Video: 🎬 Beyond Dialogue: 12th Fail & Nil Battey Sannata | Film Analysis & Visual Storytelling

everyone, I am Priya Rathod, a postgraduate student in Department of English, Maharaja Krishna Kumar CG, Bhavnagar University. As a part of my self-study activity, I have prepared this comparative video essay on the two contemporary Hindi films, Vidhu Vinod Chopra's 12th Fail 2023 and Ashwini Iyer Tiwari's Nil Battey Sannata 2015. Rather than discussing the stories or character, this video examines how cinema creates meaning through its formal language. My analysis focuses on cinematic techniques such as cinematography, mise-en-scène, editing, cinematic storytelling, affect theory, as well as tone and texture, and temporal realism. These techniques represent how both the films transform theme of education, aspiration, struggle, and social mobility into emotionally engaging cinematic experiences.
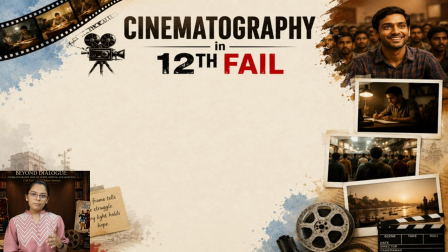67s
So let's begin with cinematography in 12th Fail.
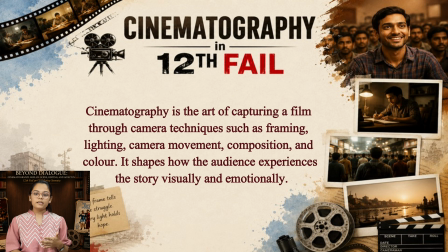70s
Cinematography is the visual language of cinema through framing, lighting, composition, color, and camera movement.
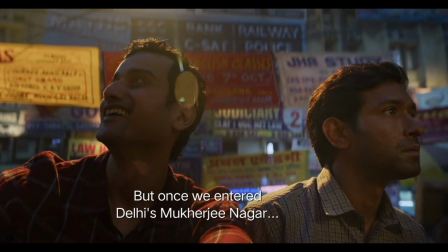78s
It shapes the audience emotional experience. When Manoj arrives in Mukherjee Nagar, the film shifts from the warm,
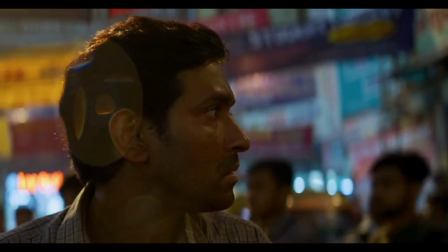87s
open landscape of Chambal to crowded urban spaces captured through handheld camera movements.
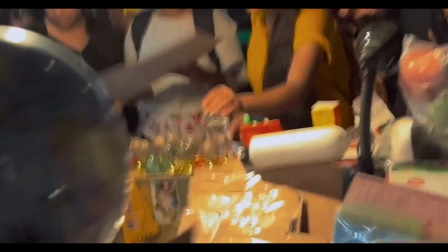94s
The lighter framing makes Manoj appear isolated within the city,
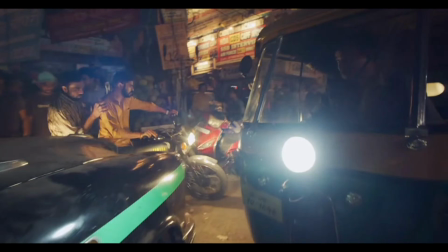100s
while the cooler color palette reflects his emotional displacement.
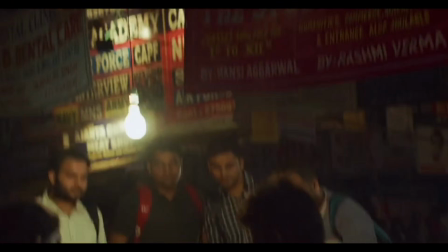105s
Instead of explaining his anxiety through dialogue, Vidhu Vinod Chopra allows the camera to communicate it visually. Here, cinematography becomes an active storytelling device rather than simply recording events.
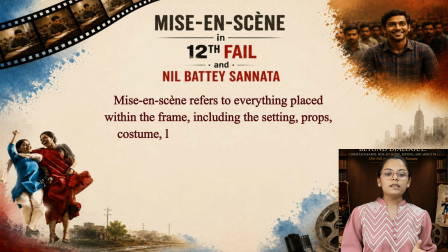121s
Second, mise-en-scène in 12th Fail.
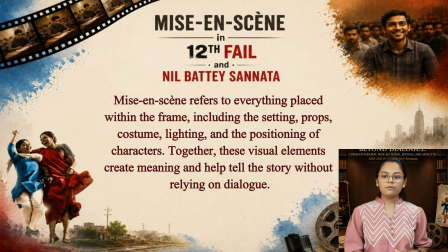123s
Mise-en-scène includes everything arranged within the cinematic frame, setting, props, costume, lighting, and blocking.
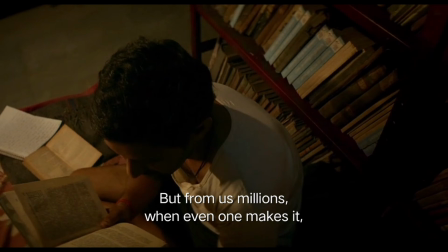132s
In Manoj's rented room and library, the minimal furniture, stacks of books,
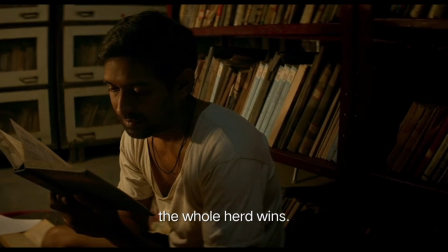137s
repeated costume, confined space immediately reveal his financial condition.
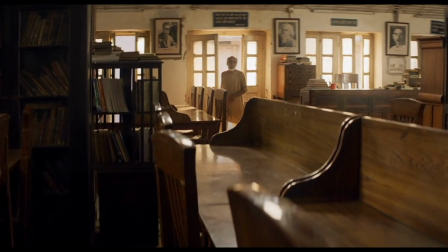143s
Every object contributes to this narrative.
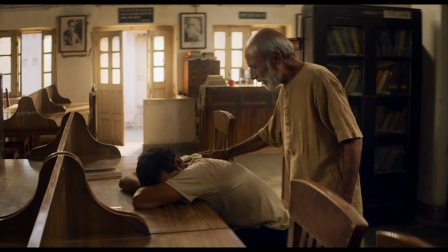146s
These books are symbols of aspiration, while the modest production design reflects realism rather than cinematic glamour.
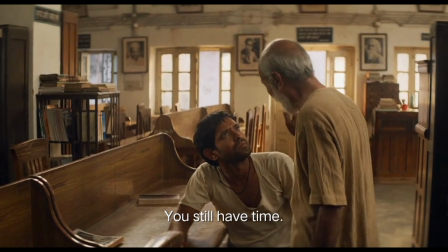155s
Thus, the visual environment itself communicates perseverance and ambition without relying on dialogue.
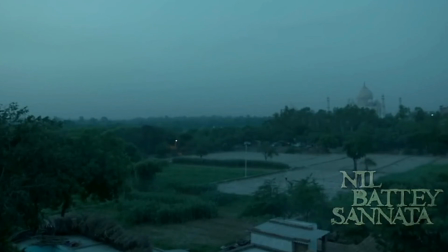163s
Let's discuss the mise-en-scène in Nil Battey Sannata. The modest house, worn household objects, simple costume,
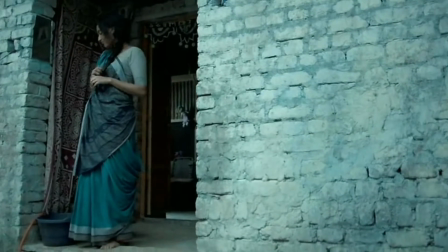172s
and natural lighting establish Chanda's working class life without exposition in the movie Nil Battey Sannata.
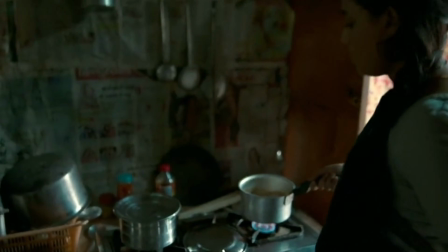179s
The production design appears lived in rather than artificially constructed, reinforcing the film's realism.
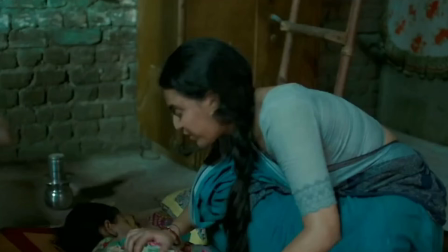186s
Through setting and visual composition, the film presents poverty with dignity instead of spectacle.
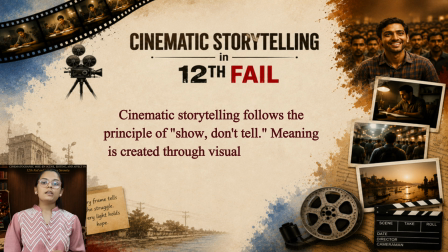194s
Cinematic storytelling in 12th film. Cinematic storytelling follows the principle of show, don't tell. Meaning is created through visual composition, performance, sound, and editing.
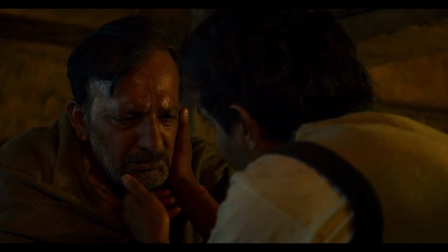207s
In this sequence, Manoj's emotional transformation is communicated through silence, close-ups, body language, and meaningful gestures.
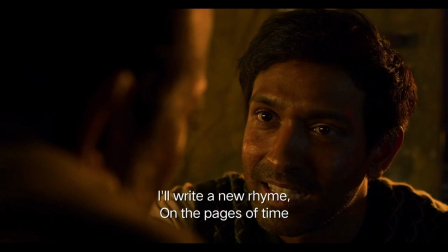215s
The embrace with the elder family member becomes a visual metaphor for encouragement and renewed hope.
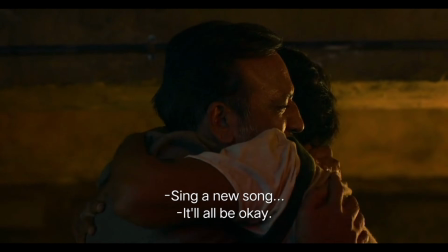223s
When Manoj quietly returns to his books, the audience understands his determination with explicit dialogue.
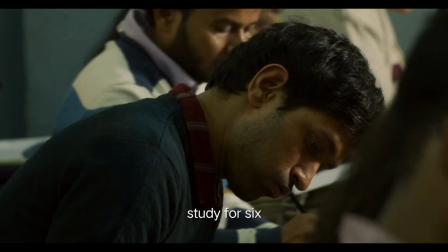231s
The film represents how visual storytelling can communicate character development more effectively than words.
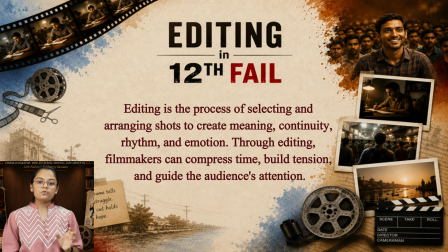239s
Editing in 12th Fail. Editing organizes shots to create continuity, manipulate time, and establish emotional rhythm.